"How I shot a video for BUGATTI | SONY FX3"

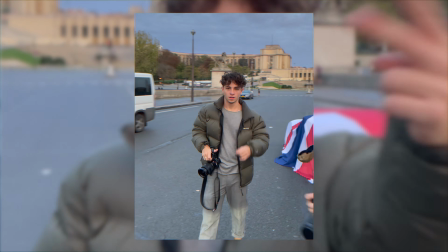3s
couple months back, I got the opportunity to shoot a brand new Bugatti in Paris.
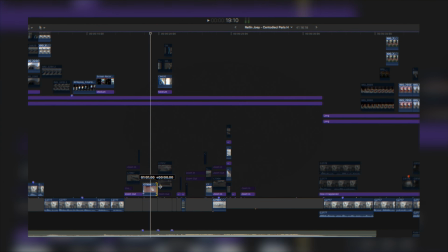7s
And in this video, I'm going to take you behind the scenes on how I planned, shot and edited that video, and I'll tell you exactly how Bugatti ended up posting that video on their Instagram. Let's get into it.
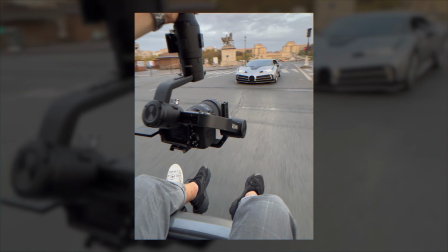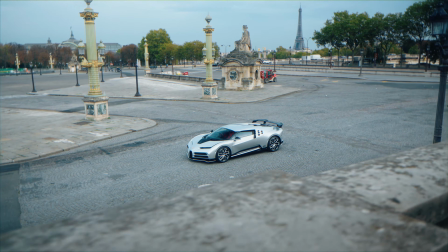In November of last year, I was in Paris with a really good friend of mine called Stijn de Winter, basically just wandering around the city and taking a break from work, when I suddenly got a call from a friend of mine, Fifer, who's a photographer that lives in Paris. And he was like, "Mate, I've just planned a spontaneous shoot with a Bugatti for the following morning. Do you want to join?" And since he'd offered to take some photos for free to do the owner a favor, I thought I'd do the same and shoot a video for him.
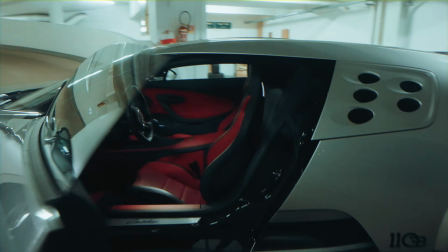51s
So we got up at 5:30 the next morning, we got ready for the shoot, picked up the car and started shooting on the streets of Paris. Quick disclaimer though, we originally shot this video for the owner of the car, but I'll tell you at the end of this video how Bugatti eventually reached out to me. But let's get into how I shot and edited the video first.
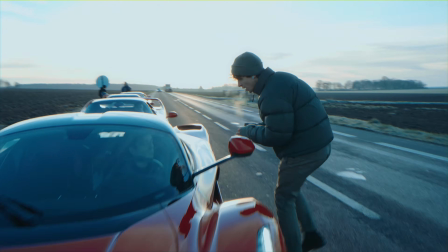68s
From experience shooting cars in the past, there's at least two types of shots that I want to get.
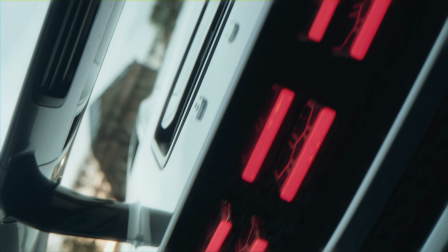73s
The first being shots of the car standing still, showing off interesting angles, interesting textures, and the second being rolling shots, where I filmed the Bugatti driving.
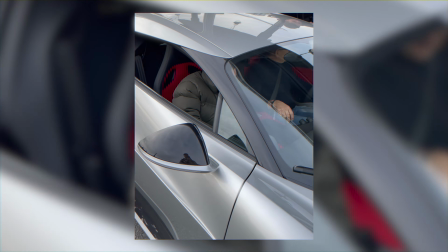81s
Because I only heard about the shoot a couple hours before it took place, and because we only had 1 to 2 hours to shoot the car,
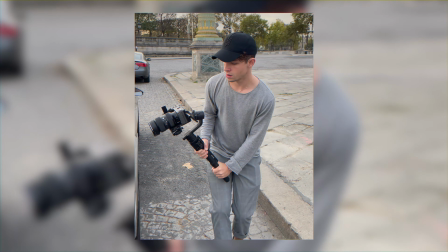87s
we basically needed to improvise and come up with some cool shots in the moment.
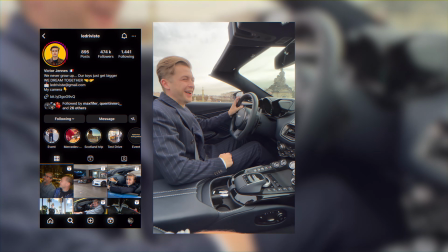91s
Victor from the Instagram account Ledriviste, he helped us out with an Aston Martin that he was driving that weekend.
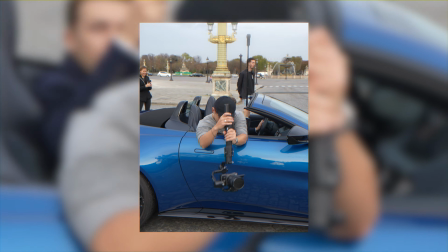96s
We dropped down the roof of that car and I jumped in the passenger seat, basically hung out the side of the car with my Ronin S in my hand to get the shots of the Bugatti driving.
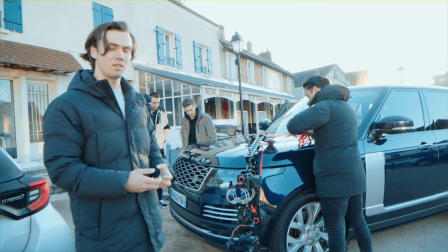106s
But usually when I shoot car videos, I have like a tilta rig that I mount to the front or the back of the camera car, and then I can remotely adjust the framing of the camera. But like I said, because we didn't have a lot of time, we needed to be creative and we did it this way. But be careful, it's actually kind of dangerous.
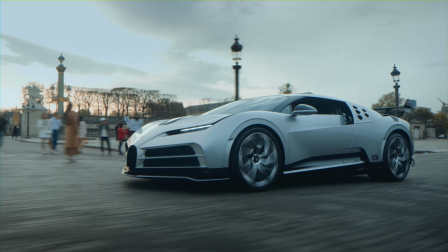122s
Now in the edit, if you cut in between these kind of steady shots and shots of the car driving, you've got a nice balance between fast movement and solid, steady shots. If you want the video to feel fast, and if you kind of want to surprise and move the person that's looking at your video,
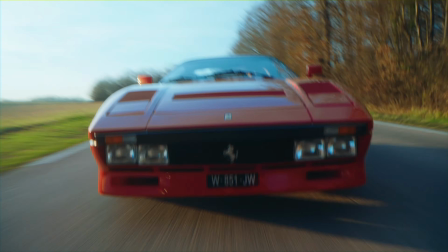137s
then adding movement to your shot, adding counter movement of the camera car going left and the car you're filming going right, for example, that adds so much more of a fast and authentic feeling to the driving shots. In a future video, I'm actually planning on going into much more detail on all of the steps I take when I'm shooting cars. If you're interested in that, let me know.
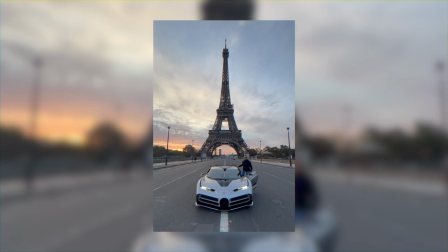154s
I actually got quite a lot of questions on my Instagram asking if we'd paid to shut down certain streets in Paris, and although I wish it were true, we didn't actually shut down any streets.
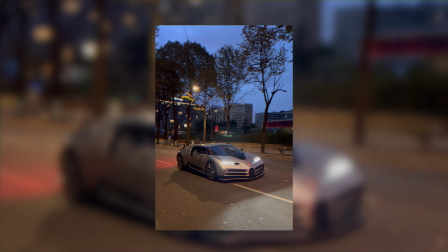162s
We just got up really early on a Sunday morning and kind of did our best to shoot in between the traffic.
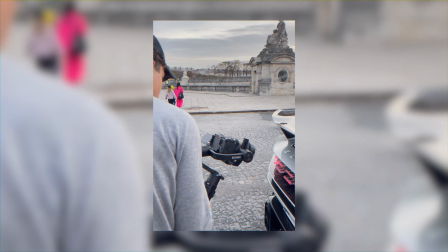167s
And a cool effect I used here for most of the shots where the car was standing still, I set my Ronin S in FPV mode and I slowly took a couple steps back and I pulled out, and I combined this with a digital rotate and zoom out animation in post.
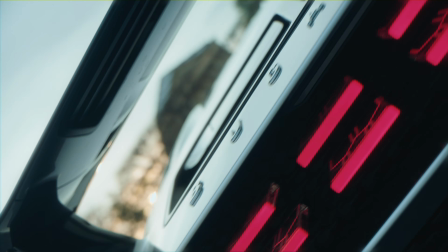182s
Then you can kind of achieve a similar effect to what a camera robot could do by simply using a Ronin S stabilizer and some additional tricks in post. I actually have a flight I need to catch in about 2.5 hours because I'm shooting a job in Italy.
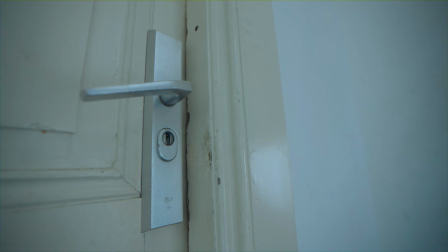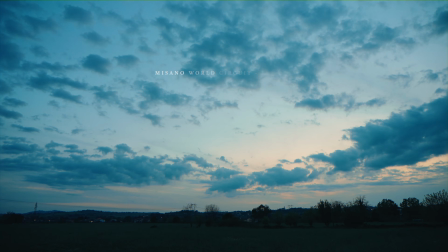So, I am in Italy right now and I'm here to shoot a racing team. I am just driving to the racing track, so I thought, why don't I take you guys with me to give you a quick example of why I choose certain frame rates. That's it. Oh my god!
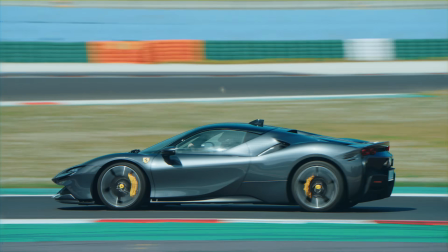Whilst I'm filming cars, why not show you a quick difference between shooting in 25 frames per second and shooting in 50 frames per second.
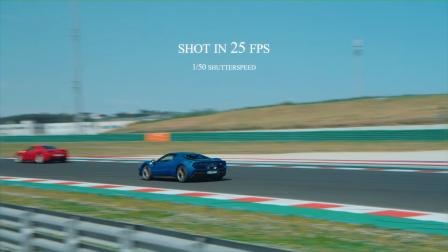232s
Here's a shot on track that I did at 25 frames per second, and here's the same shot in 50 frames per second.
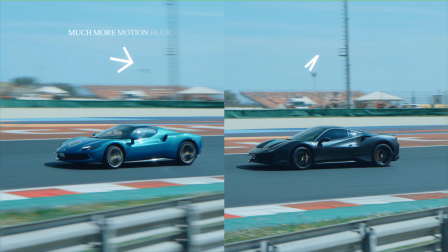238s
And just notice how much faster and how much more exciting that first shot in 25 frames per second looks.